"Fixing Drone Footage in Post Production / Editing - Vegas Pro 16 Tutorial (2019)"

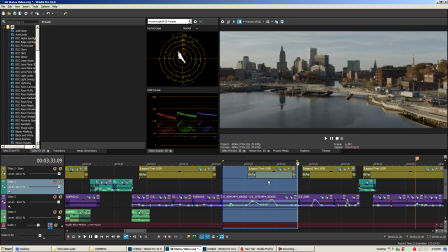(12:09)
It was the only state in the whole video that got one single shot, and also it was continuous, like I said, and it only lasts for about 12 seconds or so, but the original drone footage was
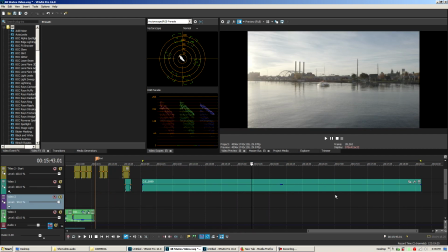(12:25)
almost 4.5 minutes long.
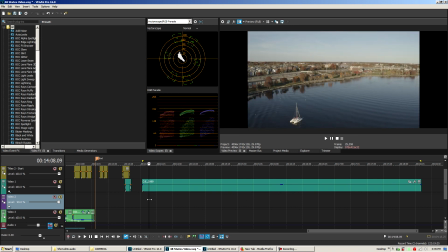(12:27)
So the first thing was, it was filmed in, of course I chose the Mavic 2 Pro with the 10-bit D-Log M, because it would have the maximum dynamic range as I move around, and you can see the sun is sort of coming in there. And so this is how the shot really went out.
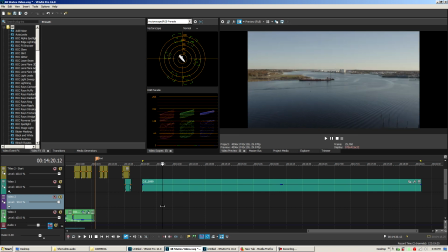(12:45)
Started off right here, and now I knew the music at this point in the video. I knew what I wanted, so I flew like this. And this was all 100% manual flight, no sort of,
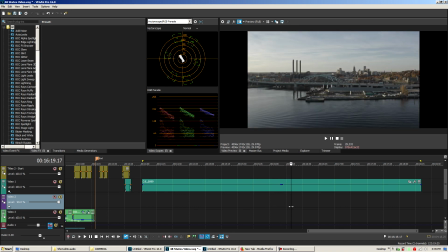(12:59)
no flight path or any of that stuff, or, you know, waypoints or any of that.
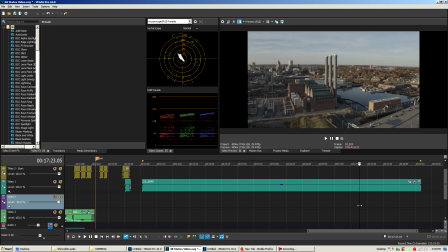(13:04)
And then, again, nice smooth manual tracking. And then that was it.
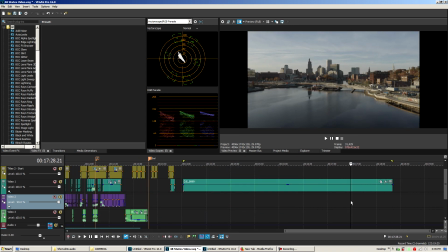(13:12)
Well, first step was, Vegas really only allows you to speed something up.
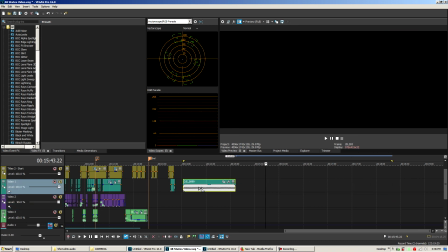(13:17)
You can press the control button, stretch it down to 4 times speed, go to properties,
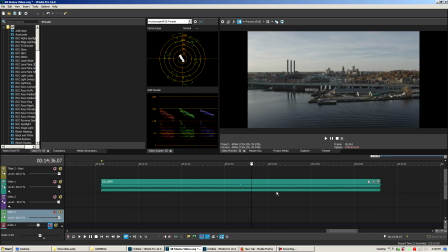(13:22)
or set it to 4 right here in the properties, and then you can bring an envelope in, velocity,
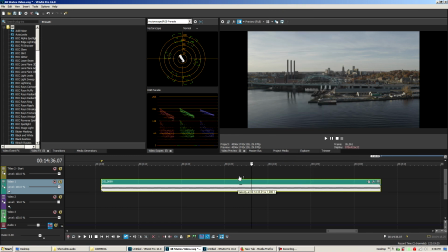(13:26)
crank it up.
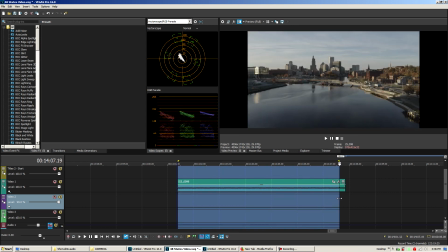(13:28)
But even that was not enough, because the final shot is just, even that was not enough.
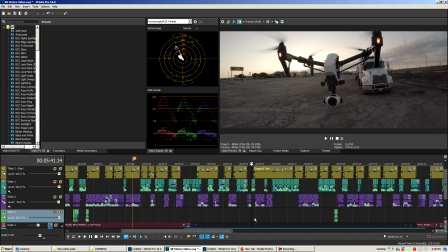(13:37)
So when we go back over here to Rhode Island,
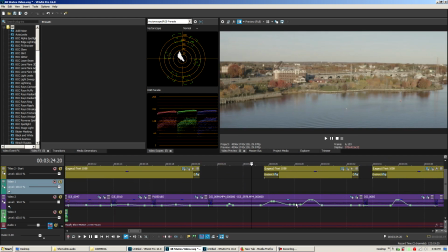(13:45)
you can see that step 1 was, I created an image sequence first. I did a little bit of a grade on the shot, and then I created an image sequence, and then I imported the image sequence, and I could speed up the image sequence.
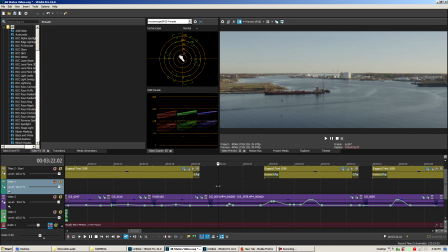(13:58)
Now, the first step was, of course, to get my aspect ratio correct,
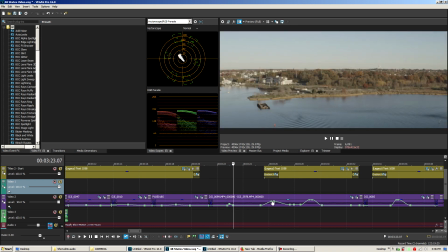(14:02)
and then to do my manual, you know, velocity changes to make it go with the music.
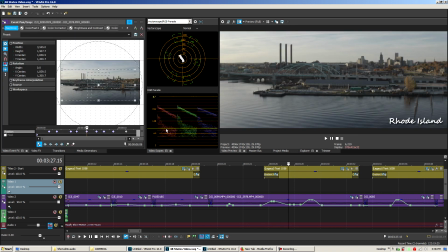(14:10)
And there was some more than that going. Then after that, I cropped. I did a lot of cropping here, you can see, to fix things.
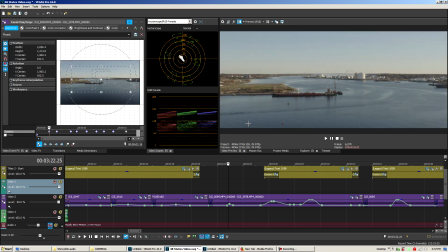(14:15)
So I animate the horizon. The horizon here is now straight. Originally it was straight, but here it wasn't that straight.
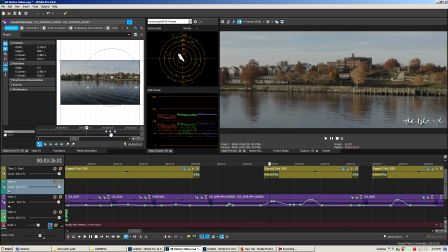(14:23)
So, and you can see even on the frame by frame basis over here, the way the footage was sped up, you can see that.
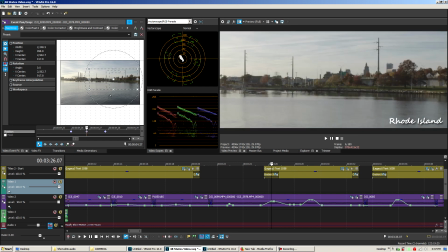(14:32)
Watch me go to the next frame. Watch what happens here. See, I had to manually bring the crop down to go in line with the fact that this is sped up like 80 times, or something like, well, 40 times, I think, somewhere around there.
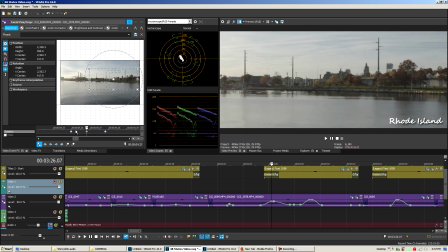(14:46)
So obviously, very small movements you do with the camera is not going to be reflected. It's going to be very jerky. So to make this not so jarring,
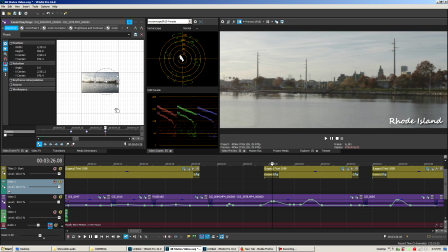(14:54)
I had to manually fix that a little bit. Go over here, same thing.
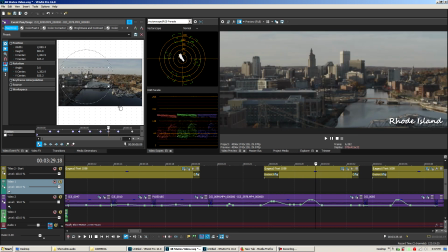(15:02)
And it's also interesting that, you can see that I'm simulating various or different focal lengths,
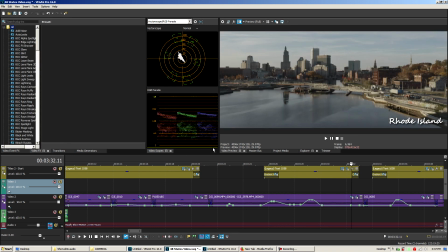(15:08)
and I'm simulating zooms, when in reality, of course, the Mavic 2 Pro does not zoom.
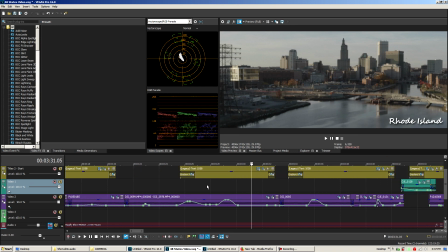(15:13)
It does not have an optical zoom or anything like that. You can't change the focal length while you're recording.
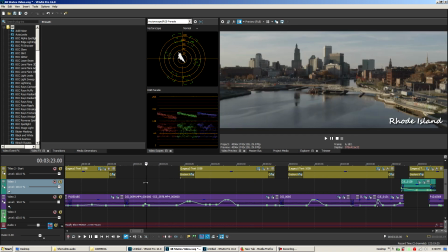(15:18)
So that's an example of what I did to make this shot, dramatic and everything, and make it work out.
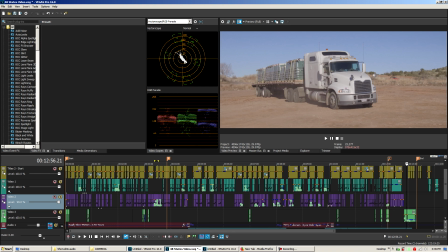(15:26)
So those were just some examples of what I had to do in order to fix various shots in the 48 states trucking video I made. This was not everything that I had to do. There was a lot that I had to do to make the shots look right, but I hope this helps give you a bit more of an insight into the sort of attention to detail
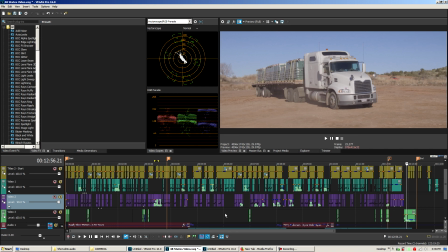(15:44)
one must give to footage in order to make it work better in your videos. So I hope this helps.